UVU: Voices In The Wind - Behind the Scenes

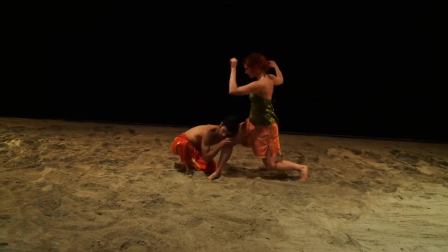[4:20]
Dancing in the sand on a stage was, it was interesting, it was an interesting texture. We slipped a lot, we fell a lot, we couldn't spin. That was, it was interesting like rolling around in the sand, but I don't know, it kind of created a new environment because typically as a dancer you're always performing on stage and it just the different environment that we were placed into was very fun. It was a great opportunity for me as a dancer to get involved with the project, because it was not just your typical, like, oh, you're going to be dancing on stage. It was a new experience that I knew I had to do. Coming into the studio and getting hung in a harness
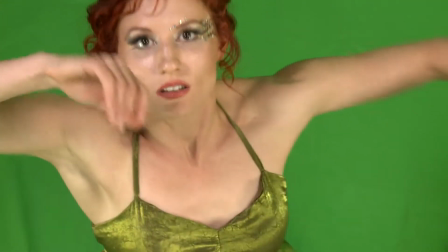[5:02]
and floating around and being put on stirrups so you could appear to be floating in midair, and the use of the green screen,
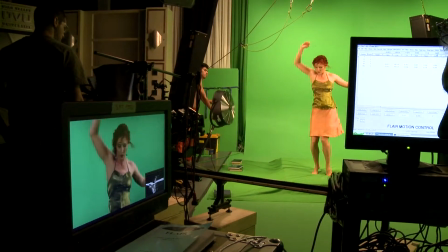[5:09]
those have been kind of some of the new experiences that were interesting and fun at the same time.
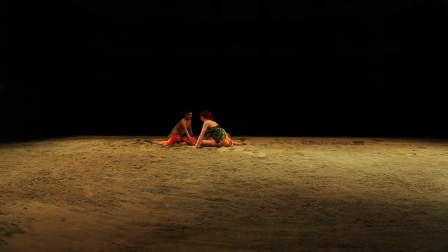[5:15]
The experience has definitely paid off my expectations because I had no idea what was gonna happen and so I didn't really have too high of an expectation
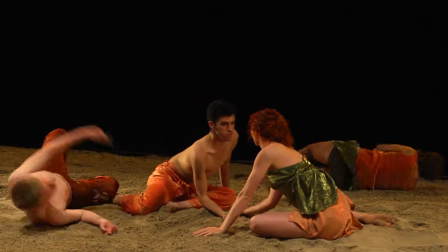[5:24]
I was just like it's gonna happen you know I'm just gonna make the best of it and it's been so great it's so much more dynamic
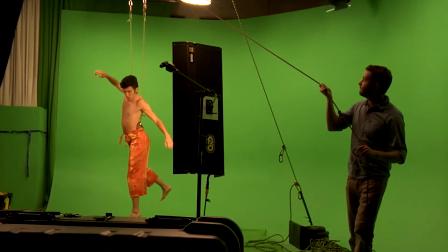[5:32]
than just being on stage like I got to be on a harness I worked with green screen I I danced in sand, like I did so much that I can't even imagine doing on stage. And so I think that expectation was definitely satisfied.
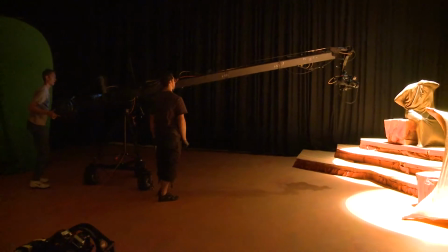[5:46]
One of the delights of working on this project was dealing with cameras that would move, that didn't have to worry about obstructing an audience. It was done in more of a studio setting and that gave us lots of possibilities for the cameras shooting things at different angles. also
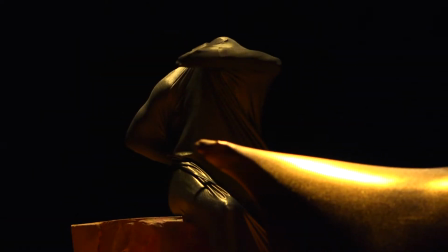[6:03]
the lighting that was available gave some wonderful textures and color values that were even better than I expected.
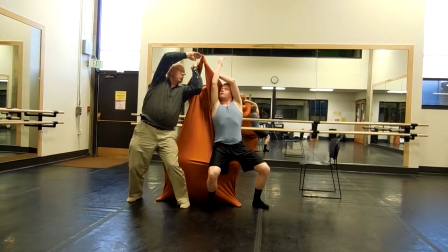[6:11]
Martin's music really directed the action of the choreography and by extension the camera operators got a sense
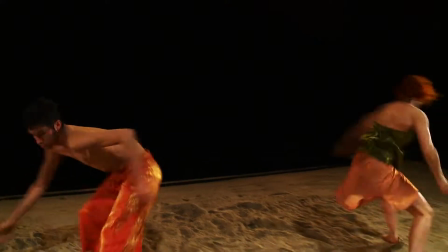[6:18]
of the rise of the action in the movement and they were able to perhaps pull back on the camera shots to get a wide view of the duet.
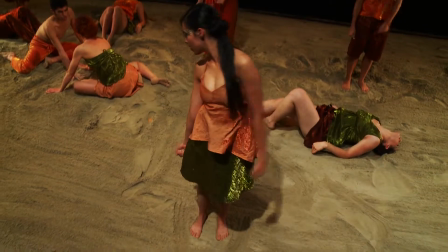[6:26]
They were able to shift to show the choreography from up top so that we could see the pathways
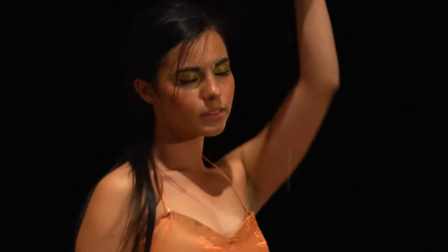[6:32]
of the dancers moving through space and I feel like the music really was our landscape.
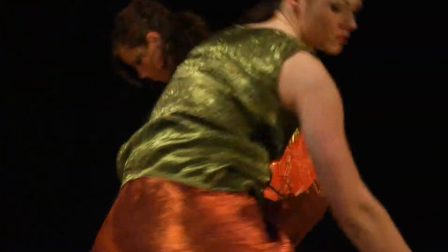[6:39]
It was really where we took our direction in creating this piece. It's just really fun to work with people. They're very excited, the camera people are excited to work with dancers because they haven't seen that before. or dancers are excited to work with camera people because we're not aware of what your activities are.
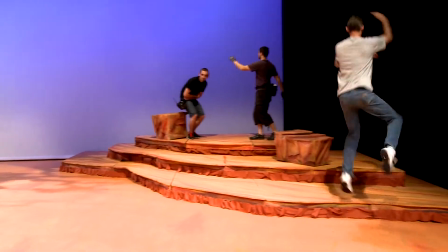[6:59]
And so that was a lot of fun sharing. They did do a little bit of dancing that we wanted to videotame.
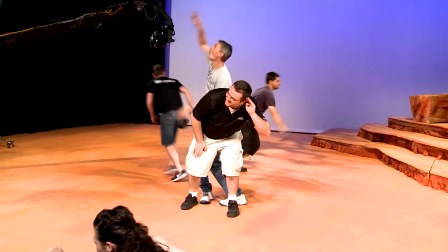[7:05]
So you know, after watching it for eight hours, you get a sense of what it is too.
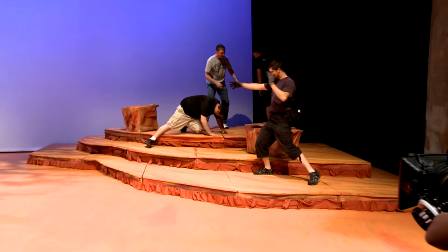[7:11]
And so they were joking around. That was a lot of fun. So the process itself is, it can be tiring, you know, you have to maintain your energy, your performance energy, but it's also a lot of fun.
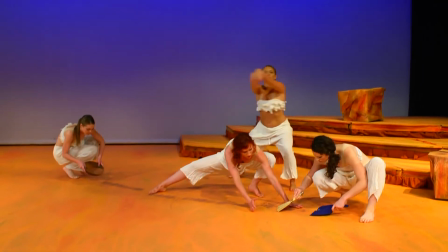[7:23]
We wanted to make sure that each piece spoke individually and was separate and different, distinct from each other piece,
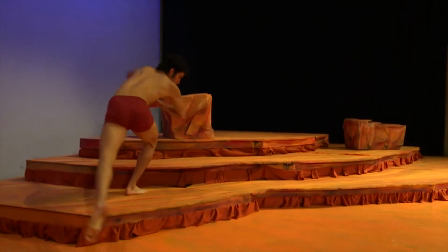[7:30]
and I think the choreographers were able to accomplish that, both in costuming and in the basic concept of their dance and in the style of their dance.
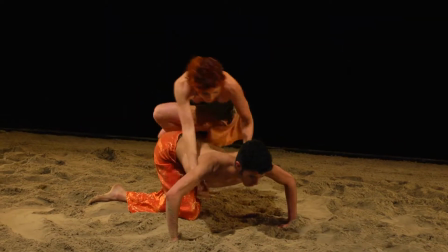[7:38]
We actually have several styles that aren't all from the same bag, so we weren't stuck with just what a person would call modern dance or just with dances that are influenced by other cultural movements in the country. There was an interesting combination of all of those. I would like to tell Martin thank you for involving us on this project. He really, as I said before, is kind of the visionary behind all of this.
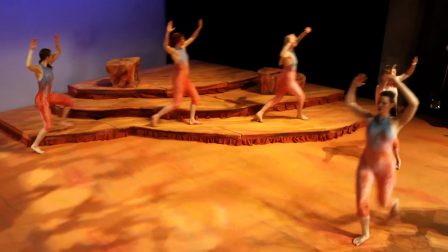[8:02]
He's the one that brought everyone together and it has been a lot of fun to produce.
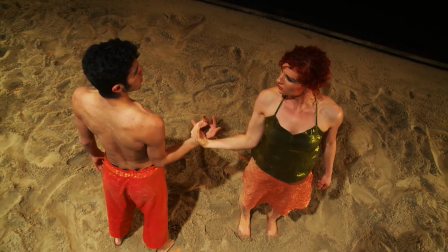[8:08]
And I hope it will be something that the dancers and the community will be able to appreciate for many years to come.
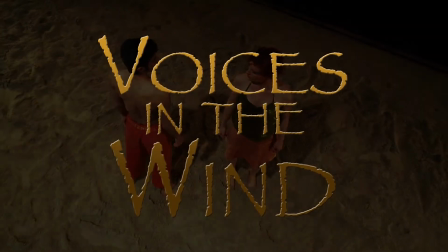[8:16]
You